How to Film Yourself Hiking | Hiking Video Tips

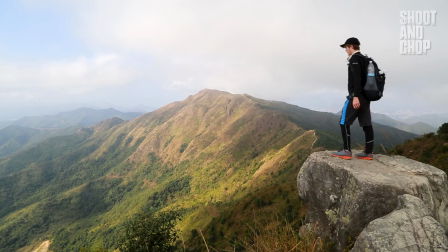In this video, I'm going to be sharing with you some tips and a behind the scenes look on how to film yourself during your next hiking trip.
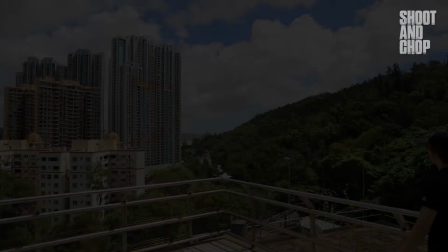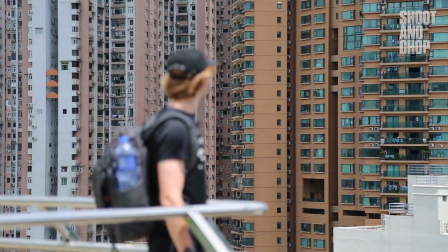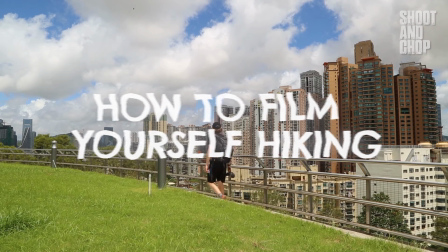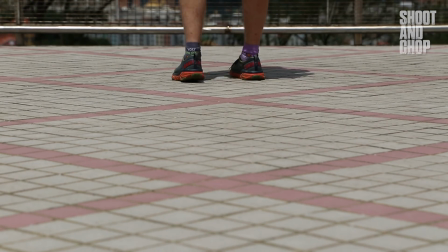Hello everyone and welcome to a brand new video. Now today I'm going to share with you some tips and tricks on how to film better and beautiful hiking videos.
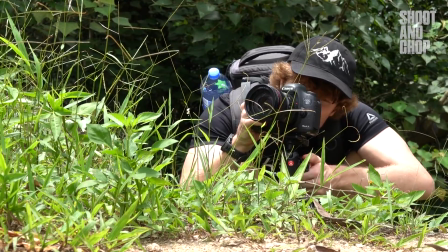Before we hop into the actual tips and tricks specifically, I want to show you the behind the scenes of how I just shot that little intro there.
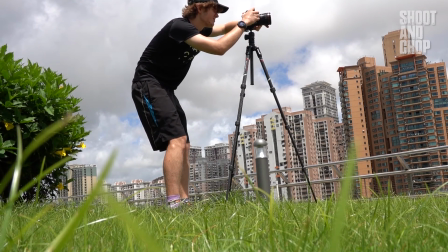So for this first shot, what I'm doing is I'm setting up a wide shot. So this is gonna be like an establishing shot for the audience so they know where I am and just sort of show like a breathtaking view right off the bat to keep people interested in the video. Because it's really important to include some beautiful shots right at the start of the video so that people will be like, oh damn, okay.
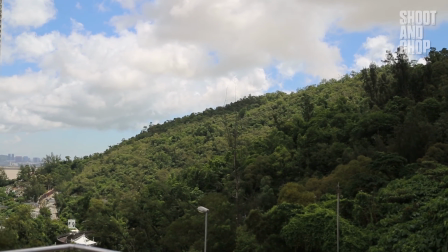So the mountain comes down to meet the buildings at this point,
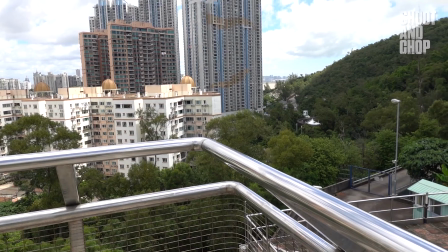which is almost at the same point as where this fence kind of meets at a point.
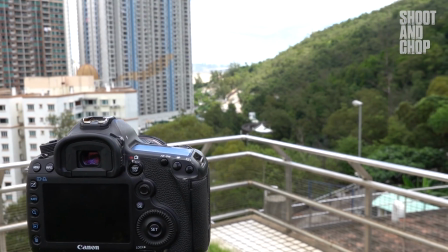So it's like an arrow pointing towards where the mountains meet the city. And so it's quite a nice composition.
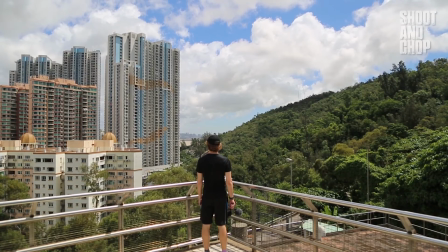And so what I've tried to do is set up the camera where it's capturing me in the middle of that arrow pointing out towards the view. I've got the focus at f.4 and it's focusing on the ridge of the mountain. It's not focusing on me because I don't want the audience to really focus on me, and me wearing black against this anyway, I'll stand out. I don't want to be focused on. I want the first shot to be all about the view, and so that's why I've chosen to have that manual focus set on the horizon.
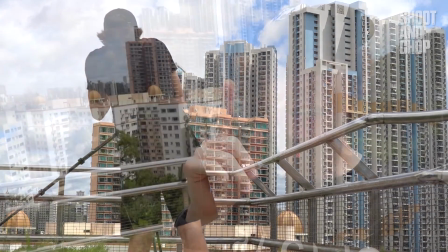So the second shot that I'm trying to get with my camera is getting, where is it? There, that building there.
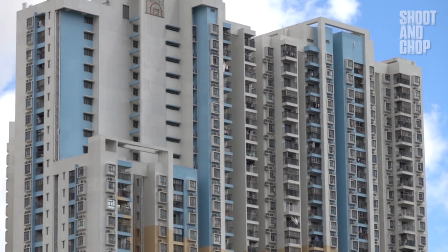I want the focus to be on that building and have me really blurred out and have a close-up of me looking at that building,
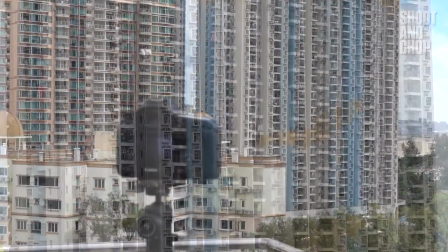because that building is really dense and I think it's the most interesting thing in the environment. So I want to get a bit of a mix of shots, one wide angle and then one closer up, just to show the denseness of that building.
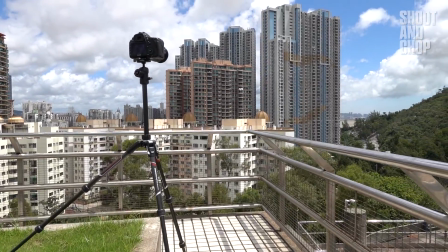And I think that's really important when you're filming your hiking videos, is to include variety in your shots.
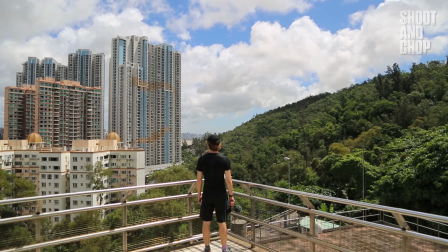Close-ups will show the details of your views, whereas wide shots will just show establishing and very dramatic shots. But it's important to get a range of all of them to tell your hiking story properly. So right now I'm trying to set it up to where it's focused in on the building.
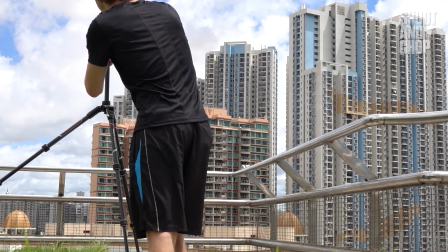Again, I'm using a very shallow aperture, and that means that I'm going to be totally blurred out, so all the focus is going to be on that building.
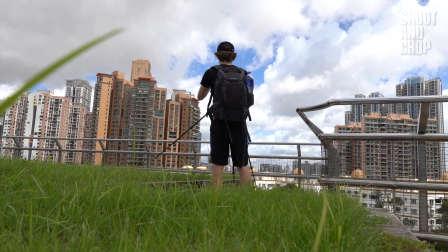I have almost finished the intro sequence.
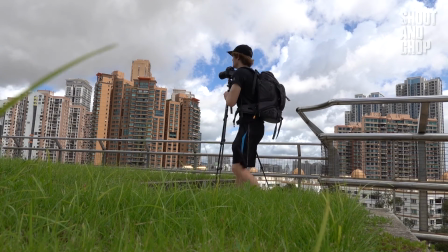I actually thought I was done with just the first two shots, but I just had a moment to sort of look around with my camera, and I just realized some angles that I really like,
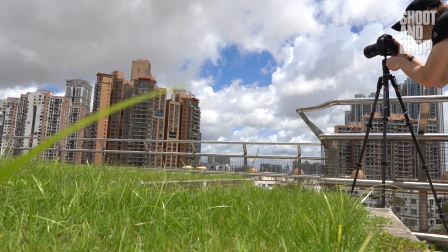which makes me want to kind of extend it a bit longer to show off more of the cool elements that are part of this viewing point.
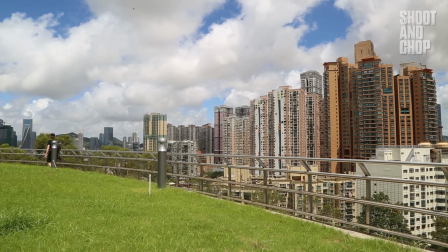And so that's a good thing to keep in mind whenever you're filming hiking videos. What makes that hike so special? Is it a deserted desert that has crazy sandstorms or cool patterns on the floor? Or is it like an urban sort of hike which has amazing buildings jutting up out above even where you're standing? So it really depends what elements make your hike so special, and really focus on those, because that's what people want to see. And also just make sure what I was doing there is that my shots match together.
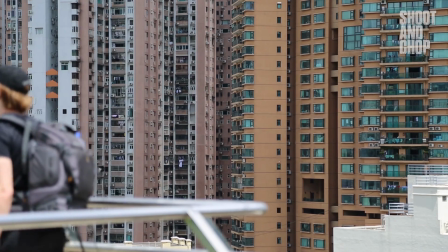So I got one close-up shot and then I walk out of that shot and then a wide shot showing me to continue walking. You want all your shots to kind of link together. I think anyway, the idea with hiking videos is to try and make people lost in them, almost forget that it's even being filmed, just like they're joining you on the hike.